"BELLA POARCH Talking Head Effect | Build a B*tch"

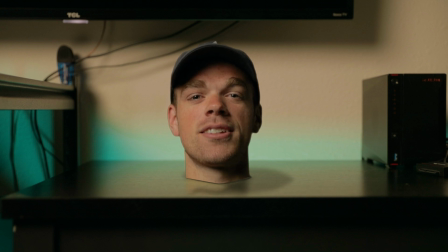[0:00]
Welcome back, everyone. In today's tutorial, we'll be covering the talking headless effect seen in Bella Poarch's Build a Bitch music video.
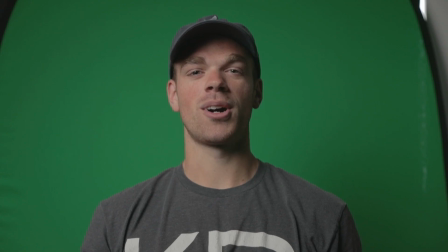[0:09]
All right, so the first thing you're gonna wanna do is shoot your subject on a green screen. I shot this a couple different times and played around with it on After Effects, and I found that the easiest and most realistic method to do this was just having your subject on the green screen,
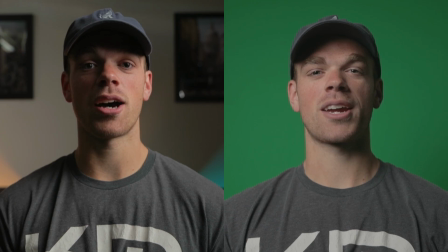[0:22]
keeping their neck as straight as possible and as still as possible. And even when you're talking, especially with guys, you'll probably have this problem, is the Adam's apple and the throat moving. It's really going to throw off the effect because you can see the skin moving.
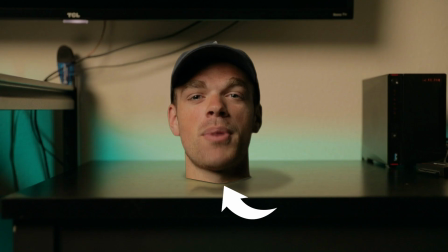[0:38]
And if you have a mask right here and a part of this skin that you see in frame then passes that mask and then comes back up, or the Adam's apple, it's going to look fake. And I watched this music video back again and I noticed that oftentimes they're covering
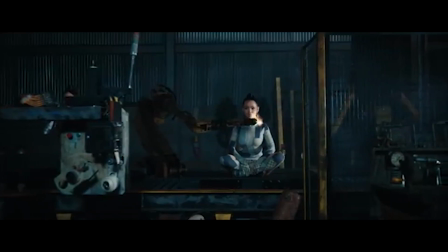[0:54]
the point of contact between the neck and the table or whatever the head is sitting on. But it's much easier to make it look realistic if your subject isn't talking. All right, once you have that footage of your subject, you're gonna wanna shoot your background. So just make sure that you are matching the camera angles appropriately and sizing it for however big the head is going to be. So I just filmed right where my camera is sitting right now, which is just on my desk,
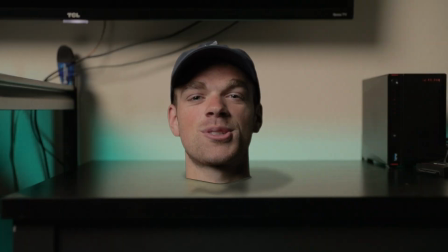[1:19]
and made sure that the camera angle would be about eye level for when that head is then edited into the shot.
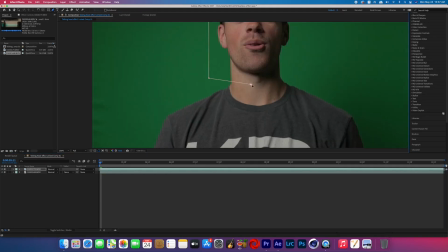[1:25]
All right, open up your footage in After Effects, and the first order of business is going to be to mask around the head and the neck,
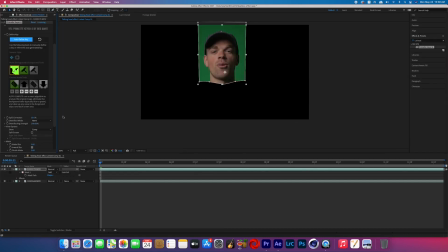[1:33]
and then you're going to key out your green screen footage. Now, I'm not gonna go into the ins and outs of keying green screen, but if you want a little more in-depth from one of my tutorials, there's one here. It's the shrink your subject in a video where I cover the key light effect on After Effects. And if you want an even more in-depth tutorial on that, there is someone on YouTube named Chris Coart who has a really good tutorial on the key light effect as well.
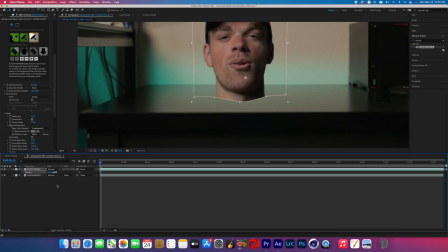[1:58]
Now, once your subject is keyed, you can go ahead and put the subject on the background and resize and reposition the head where you see fit.
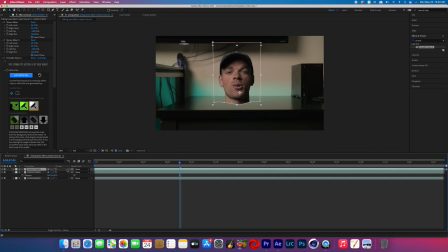[2:06]
Now, I duplicated the head layer and made it a 3D object. We're going to be making the reflection.
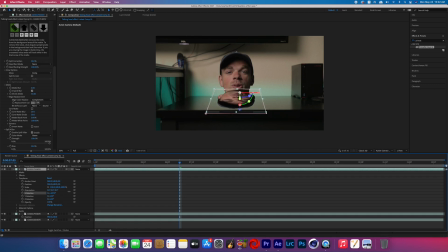[2:11]
So now that it's 3D, we can flip it on the X rotation and then just move it down. I then brought up the scale and clicked that little link box to unlink it so that I can then change the Y scale separately so it's not uniformly scaling. So now we're just shrinking the Y axis a little bit just for the distortion and the angle of the reflection on the head.
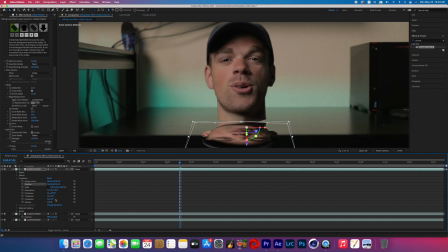[2:33]
Now don't forget to move your reflection layer under the original layer. I lowered the opacity of the reflection just a little bit to bring up opacity quickly.
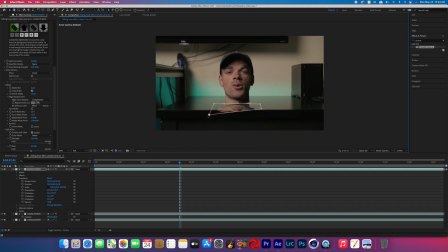[2:42]
You can just hit T on the keyboard. And then I repositioned the mask appropriately. So on mine, you know, the desk ends, so the reflection shouldn't just continue.
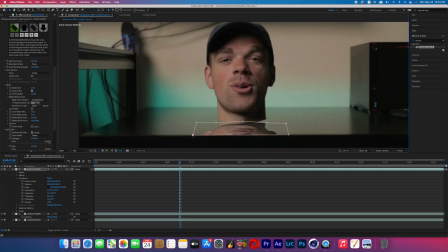[2:51]
Just gonna adjust the mask so that the reflection definitely ends when the table ends. Now, if you're having problems with the neck matching the reflection of the neck at the point of contact region, like they won't line up perfectly, then what's gonna help you is by using the puppet tool. Now, I'm not gonna completely explain the puppet tool in this tutorial because I've done it in a few other ones. You can see one right here in a float yourself in a video one, but it's pretty straightforward when you check that out.
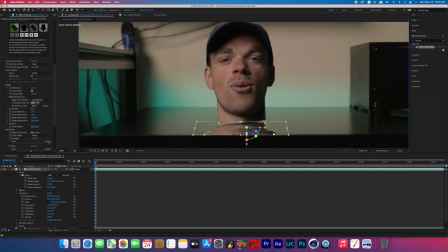[3:16]
But anyway, then you can put puppet pins in the corners of the reflection and then match it with the actual neck layer,
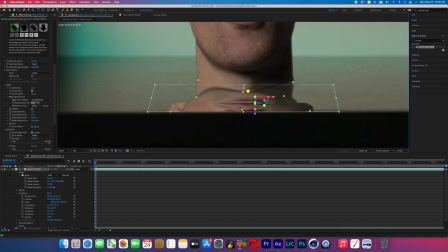[3:25]
and then the point of contact will now be connecting.
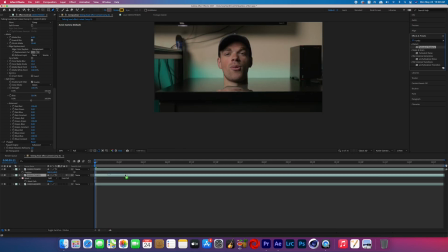[3:28]
And now to make the reflection look more realistic, I went to the effects tab and searched for turbulent displace and then added it to the reflection layer.
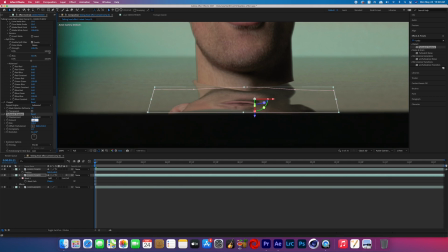[3:36]
I boosted the amount and lowered the size and then turned it to turbulent smoother to try and match the texture of my desk. My desk isn't perfectly reflective by any means. It's metal, but it's got the texture of wood on the top.
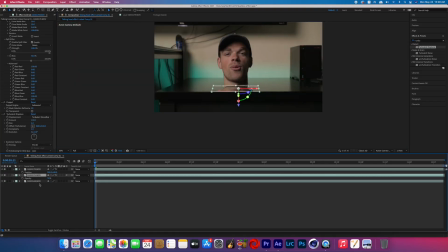[3:50]
We've got some jagged reflections going on right now on the layer. I adjusted the opacity again and then added the effect Gaussian blur to that reflection layer and then boosted it to 10 and clicked that box that says repeat edge pixels. And then I changed the blend mode of that entire layer to overlay.